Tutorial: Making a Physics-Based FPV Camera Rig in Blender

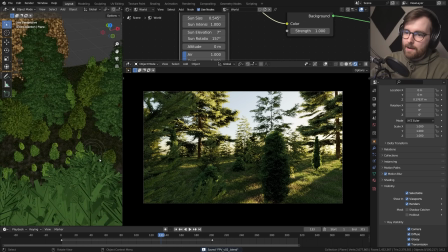But there's one more thing that we're missing, because this camera is still not like an FPV camera.
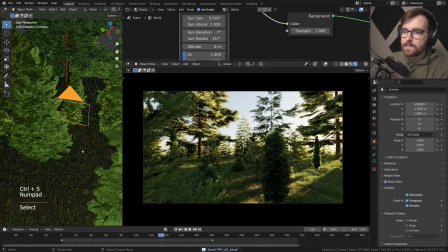We need the fisheye effect. So let's select our camera and let's go to object data properties.
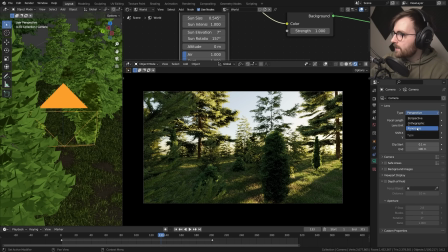And under lens, let's change the type from perspective to panoramic. So now we can increase the lens size here.
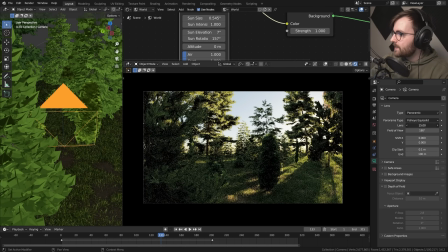And you might notice that it stops at 15 degrees, but that's just a soft lock.
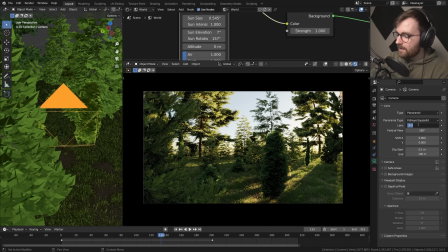So you can manually type in 18, for example, maybe 19, because it's not that cool if it's too wide angle.
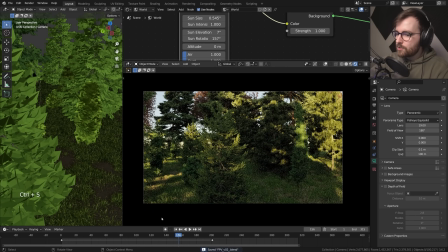Okay, now let's do a still frame.
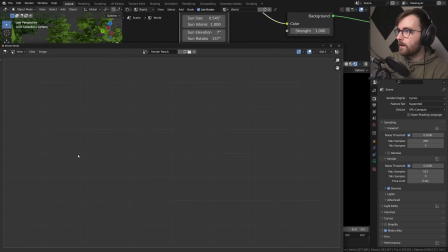Yeah, let's go ahead and go F12 to render a still frame. Ay, ay, ay. That is just so cool. Okay, we're at 300 samples.
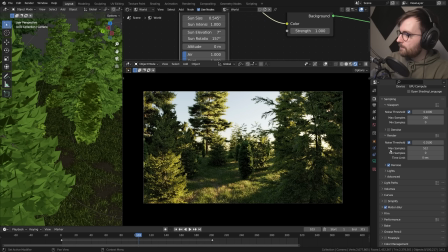I think that at maybe 250 samples, that's good enough. By the way, I forgot to say I have enabled motion blur, which I can highly recommend.
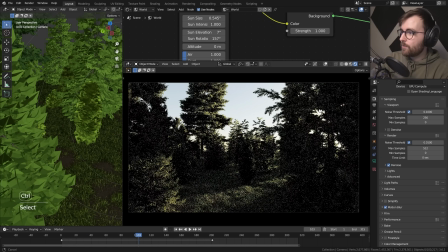It's going to increase the render time just a little bit, but it's definitely worth it. Look at this beautiful, look at that.
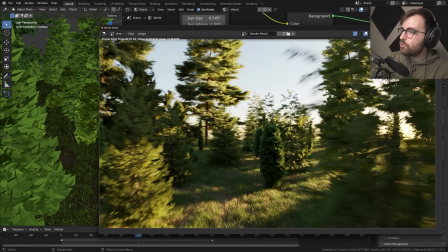That just looks amazing. But I think it's too much motion blur, so let's lower it a little bit.
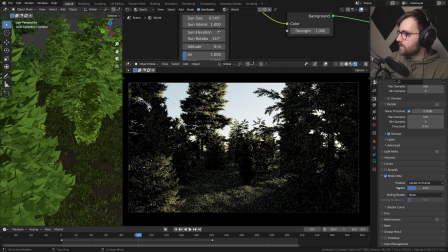Let's do a 0.25, which is like a 90 degree shutter angle.
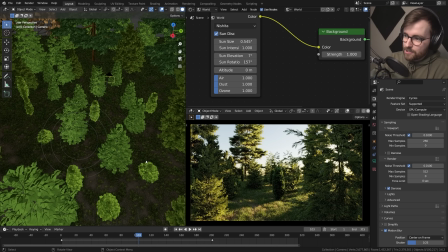Okay, so now let's render this out as an animation, but I don't want to do like a cinematic render today.
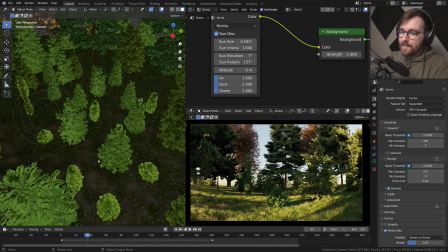I just want to do a garbage quality render. I want it to be like a dirty, low resolution, not even HD.
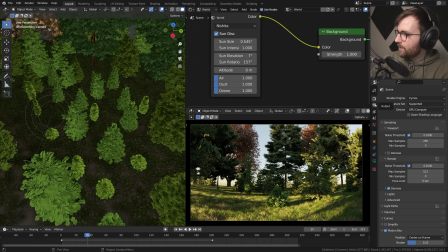So let's go to output properties and let's set our resolution to 640 by 480, which is like this old fashioned, not even HD.
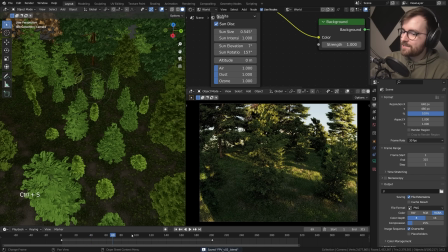I think it's VGA or something. Yeah, but this just gives this truly vintage quality.
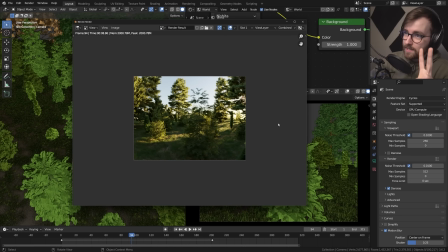Okay, let's do a test render here. Okay, so two things. I want to turn off the denoiser because it feels a little bit too artificial.
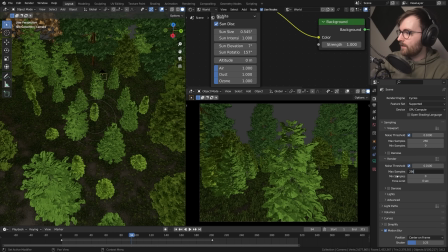And I also want to lower the sample count because 512 is too much. So let's just do 256 and now let's render this.
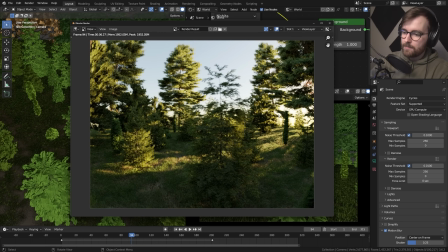Okay, so now the denoiser is disabled, but there's going to be a problem. Let me just go and advance one frame and let's set this to render slot 2.
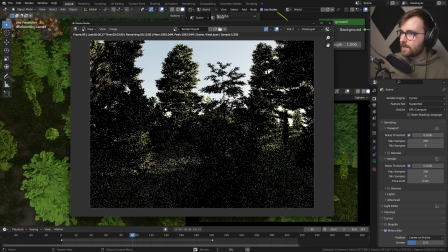And let's do another render. And now let me show you something really interesting. Cycles is actually using the same noise pattern for both of these renders.
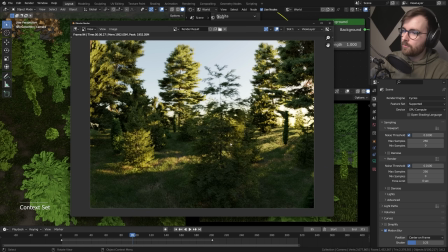So if you go back and forth between 1 and 2, you can press 1 and 2. It's a little bit difficult to see here, but this is the same noise pattern.
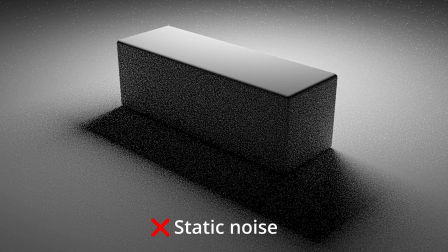So if you were to render this out as an animation right now, it would look like there was some sort of film on top of this noise.
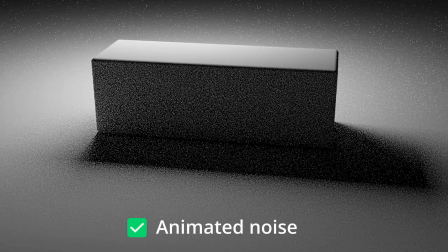And we don't want that. We want it to be a new noise every frame.
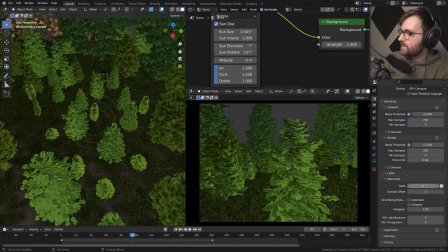So in our render properties, let's go down to advanced, head over to this seed parameter, and let's just enable this little stopwatch icon.
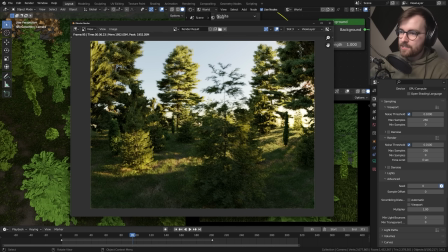So now every frame, let me show you, is going to have a new seed value for the noise.
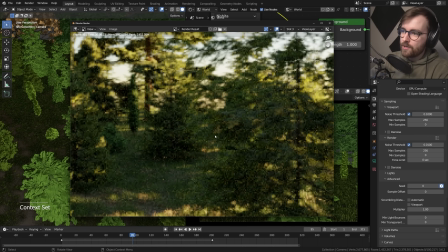Here you can see. And this just gives a really beautiful noise, very similar to the digital noise that you get in these FPV cameras.
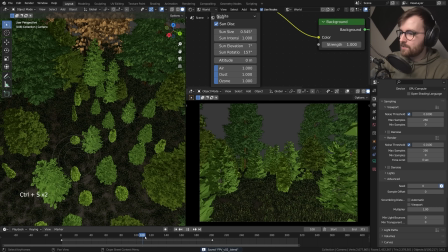So we don't have to emulate our own noise. We can just use the noise in Blender, which is really cool. Okay, so now let's go ahead and render this out as an animation.
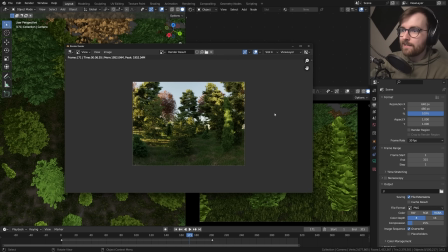But there's one thing that I want to do. I want to add a lot of glow, and I want to add a lot of sharpening.
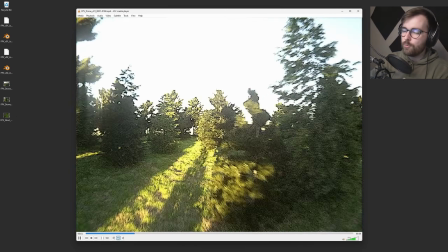Now you might be thinking, to get this really old-fashioned vintage FPV look, we need to use the compositor.
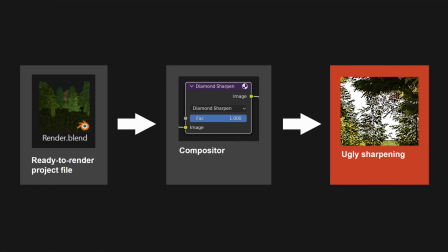And that is correct. But if we were to use the compositor right away, like in this project file, the sharpening would look a lot different.
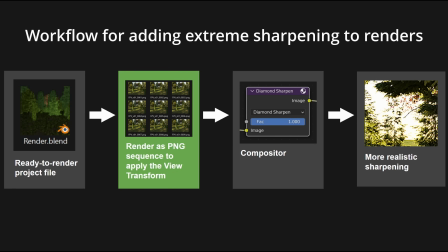And that's a little bit difficult to explain, but it just boils down to that the white values in this scene are currently too bright.
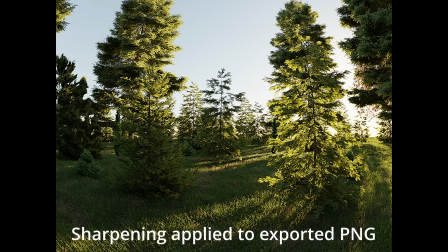So we have to render this out as a PNG sequence in order to just flatten all the bright areas. Because if not, the sharpening will just not look the same. So to render this out, I'm just going to make a folder on my desktop.
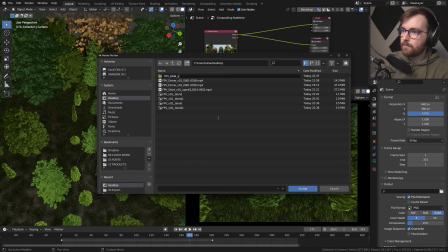I'm just going to call this FPV raw version 1. And then let's call this FPV version 1.
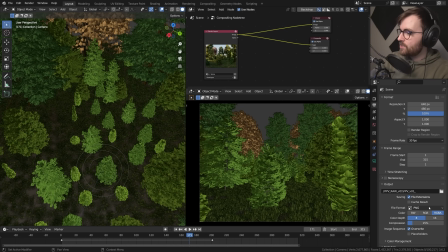And then let's go accept. So now I'm just going to leave the file format as PNG because we don't want these really bright highlights.
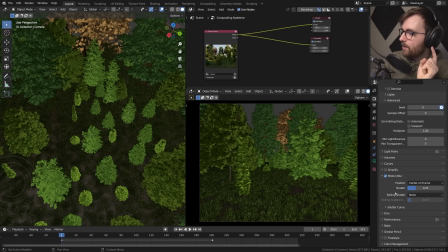Oh, one tip before we render, let's go to render properties. And under performance, you want to enable persistent data.
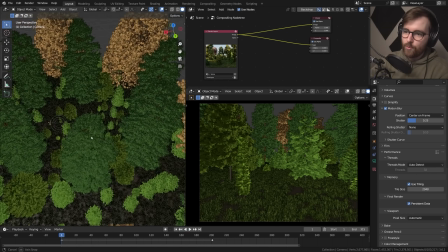Because that's going to keep all this data from these large trees and all these assets around in the scene, and it's going to make the render a lot faster.
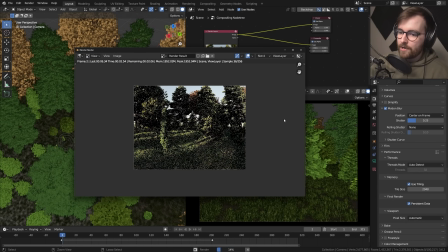But if you're crashing, you should disable it. Okay, so the render has started, and I'm going to pause the recording, and I'll see you when it's finished.
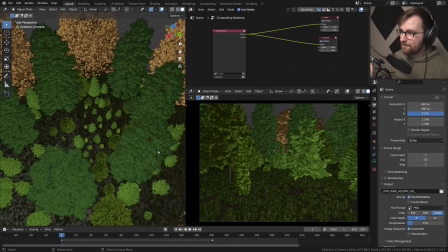Okay, so the render has finished, and the temperature in my room has increased significantly. It took roughly 25 minutes, with the RTX 4090. I rendered at 640 by 480 and 315 frames. Now I'm going to make a new blend file. So I'm going to go Control End and just go General. And then I'm just going to go to Compositing up here.